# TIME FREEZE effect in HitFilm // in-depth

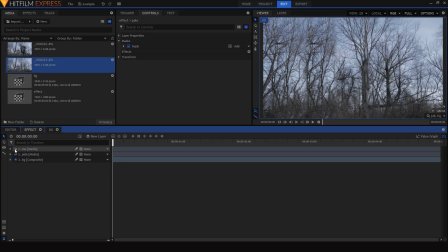So now we have done a pretty good job of separating these individual layers out, and what we can do now is move on to separating them and creating a parallax animation between them.
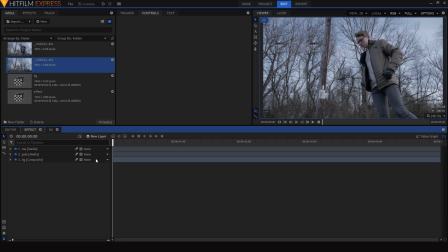Basically, the way that I'm going to do this is by adding a new camera into my composition, and then once that camera shows up any day now, I'll highlight all three of my layers and turn them from 2D layers into three-dimensional layers.
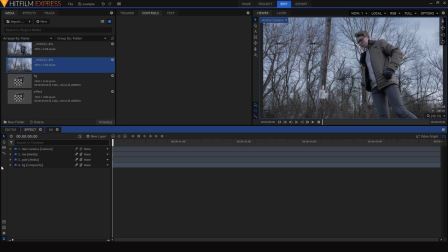So now we'll be able to space them out in 3D space and animate the camera as if it's an actual camera in the scene. So I'm going to select the first layer with me on it and then go into the transform properties for that layer. And as we can see, we have a transform property of position.
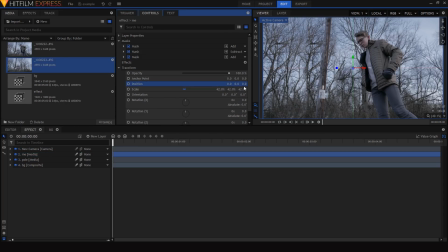So what I'm going to do is take this last one, which is the distance from the camera, basically, and move this layer a little bit closer to the camera than it was before.
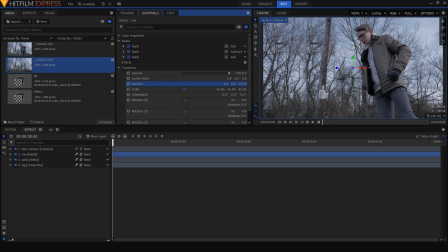So I'm just moving this closer to that three-dimensional basically fake camera and now I'm going to do the same for my other two layers I'm actually going to turn this to half display resolution so it doesn't lag as much and have quite as like choppy of a display and then I'm just
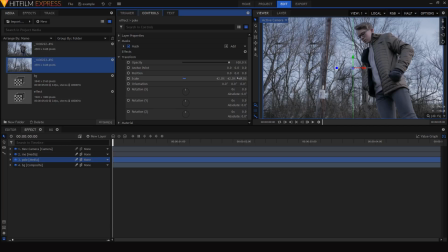gonna take the position property for that pole layer and move it a bit closer to the camera as well but not quite as close as we moved me and I'm actually going to move me a little bit closer to the camera than I was before.
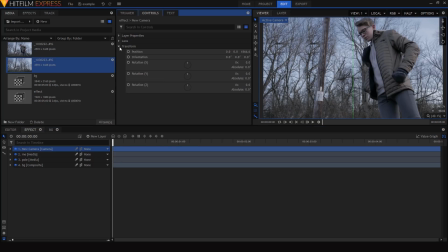And now, as we can see, if we select our camera, go into the transform, and animate the position, there's a bit of a more realistic parallax between those layers.
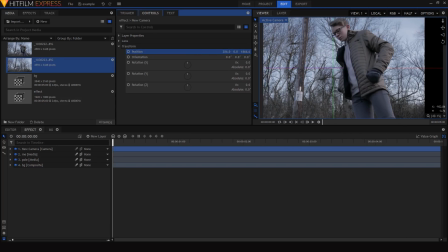So we can see when we change the position, they're not all moving at the same rate.
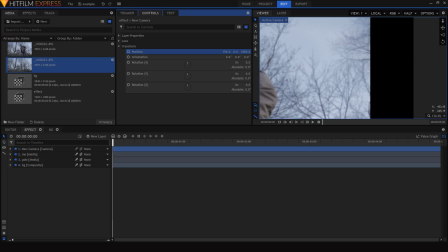If we look at my arm here, we can see the trees moving at a slightly different rate than my arm,
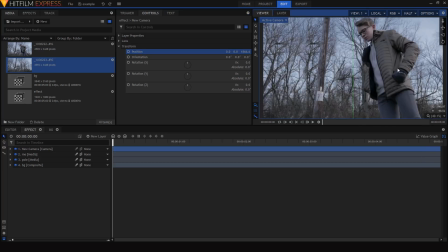which mimics the parallax effect that you have in reality. So now all we would have to do is animate the camera. We can just set a keyframe for the position,
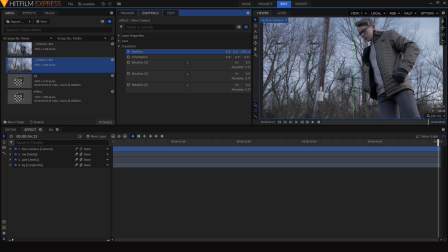move to the end of the shot and then I'm going to say let's just move the camera in a bit closer to
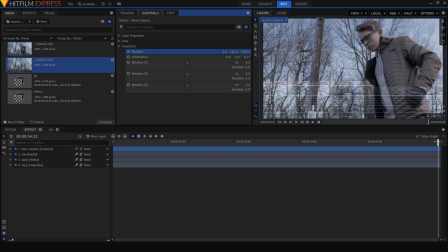our subject and then have it move up a bit not quite enough to obscure the top of the layer and then as we can see that looks all right but I'd like for this to be a little bit more realistic so I'm going to add a new grade over
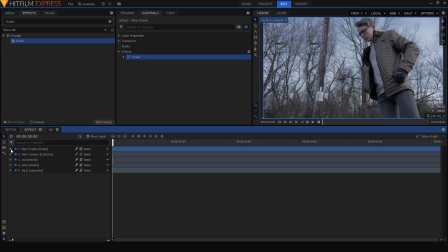this and then add a shake effect onto that grade so this will be applied to the entire shot and then I'm just going to set the amount to be not too much maybe like five set the speed way down around like 0.2
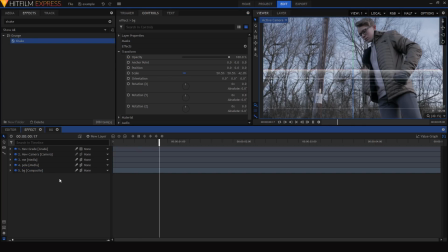and then that will give us a little bit of just kind of sort of realistic camera shake.
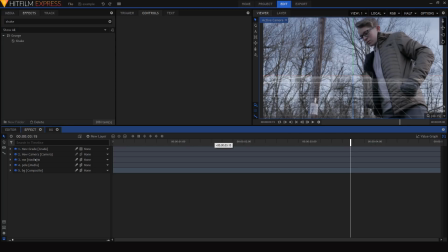This looks all right, there's nothing wrong with it, and if you wanted to just use this method and stop here, that would be fine, but there's a bit of a different, slightly more time-consuming technique that you can use to get a bit of a more realistic camera motion,
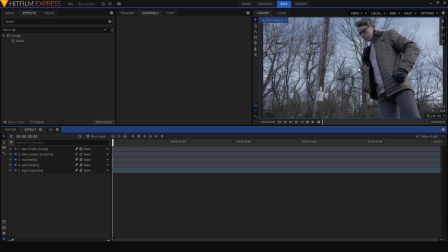and that's by tracking the camera motion of an actual shot and mapping it onto that digital camera. So I'm going to start out by deleting that grade with the shake effect on it, and then on my camera layer I'm just going to completely reset the transform properties so it's not animated at all,
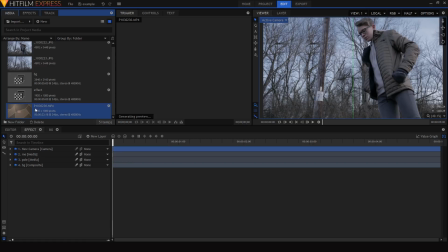and then we can see I have this shot in my media bin that's
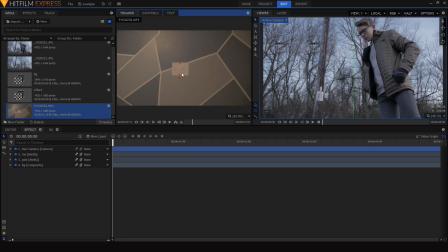basically just a shot where I drew two points on a piece of paper, taped it up to my wall, and then moved the camera towards it. So I'm going to be taking that camera motion and putting it onto this shot.
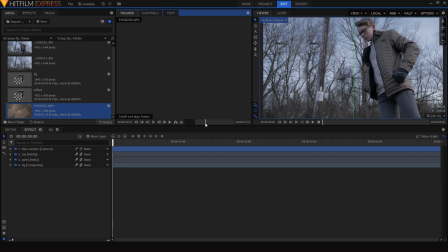So I'm just gonna select the part of this shot that I want, drag it down into my clip,
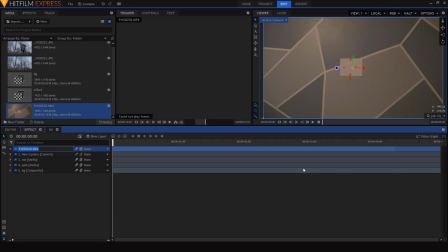rename it, who cares, rename it track. And now I'll just go into tracks in the control tab and make a new track for this layer.
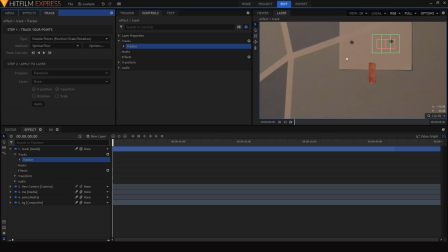And I'm going to use a two-point track so that I can track not only position but also scale and a rotation to get the full camera motion. Now I'll just position the tracking points over these dots and
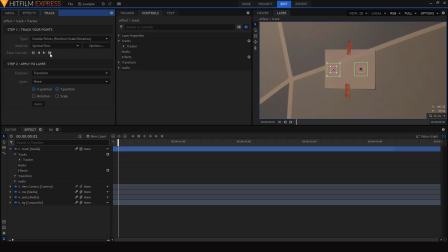once I've done that I'll just go in here do a couple frames to make sure it has it and then track forward through the entire shot.
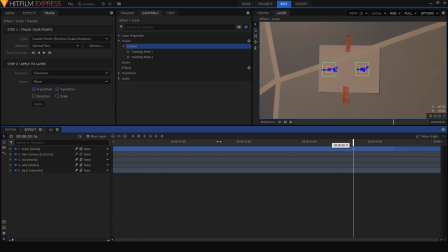Once we've finished completely tracking our clip I'm going to use the tracking data to stabilize this shot. So what I'm going to do is come into the tracking settings, change this from transform to stabilize,
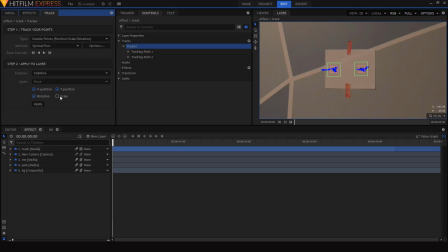and then I'm going to enable rotation and scale so that we're not only tracking the position, we can also track how the camera is rotating and how it's moving in and out.
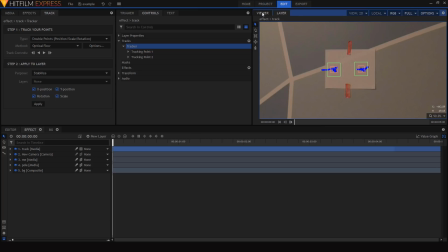So now I'll just click apply and then as we can see when we go back into the viewer,
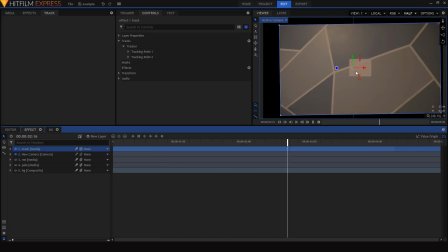that layer has been stabilized in such a way that we can't see that camera motion. So what I'll do now is just turn off the visibility for that layer,
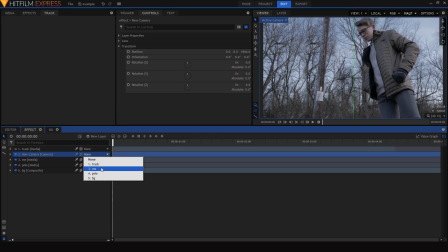and then parent my camera layer to the clip that we tracked.
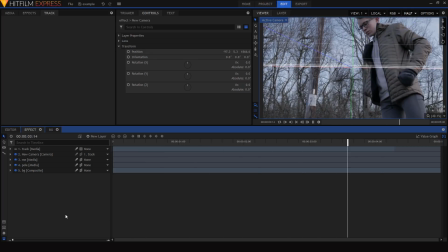And now if we play through, we can see that our virtual camera moves in the same way that our actual camera did. Pretty nifty effect, but if you want to just, you know, animate the camera to move forward and then add a fake shake effect over it, I understand.
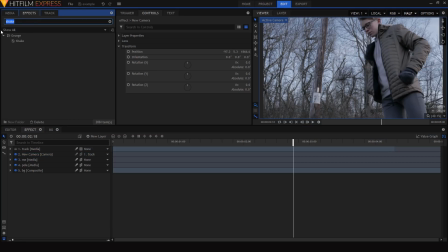And then there's one final little effect that I like to add to just give this a little bit more realism and, as I said before, to help hide the little imperfections in the background there,
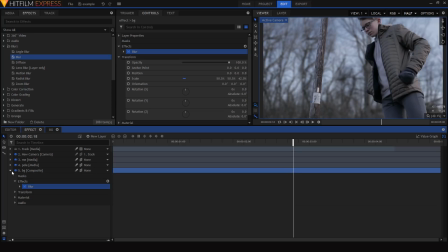and that's just to take a blur effect and put it on the background so I'm going to blur that out to about 10 and then I'll put a little bit of a blur on the pole as well.
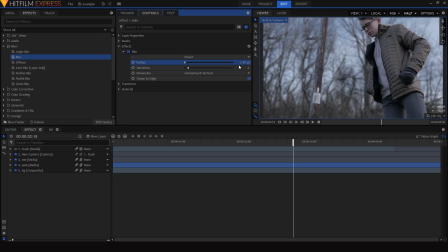Blur that layer out like maybe three. Not very much just three or four enough to see that it's in the background and simulate a little bit of depth of field.
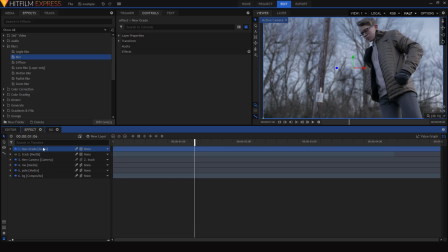Finally I'm just going to add a color grade over this, and then we'll be done with this entire effect.
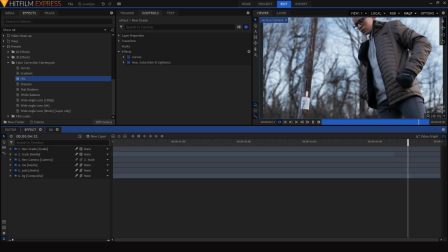And there it is, the entire uncut process of how you create this time freeze effect, or whatever you want to call it. Especially if you're someone who's been requesting a more detailed version of this tutorial, I hope you found it informative, and if you did, do feel free to show your support by leaving a like on the video,
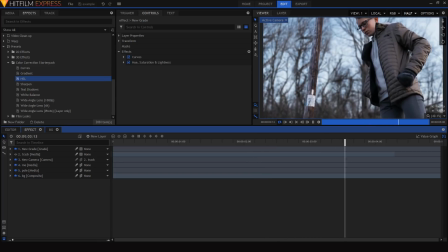or even subscribing to my channel. I upload two or maybe three if I start doing these extended tutorials weekly, filmmaking tutorials every single week. So subscribe so you don't miss out on that. Most importantly, keep creating, and I'll see you in the next tutorial.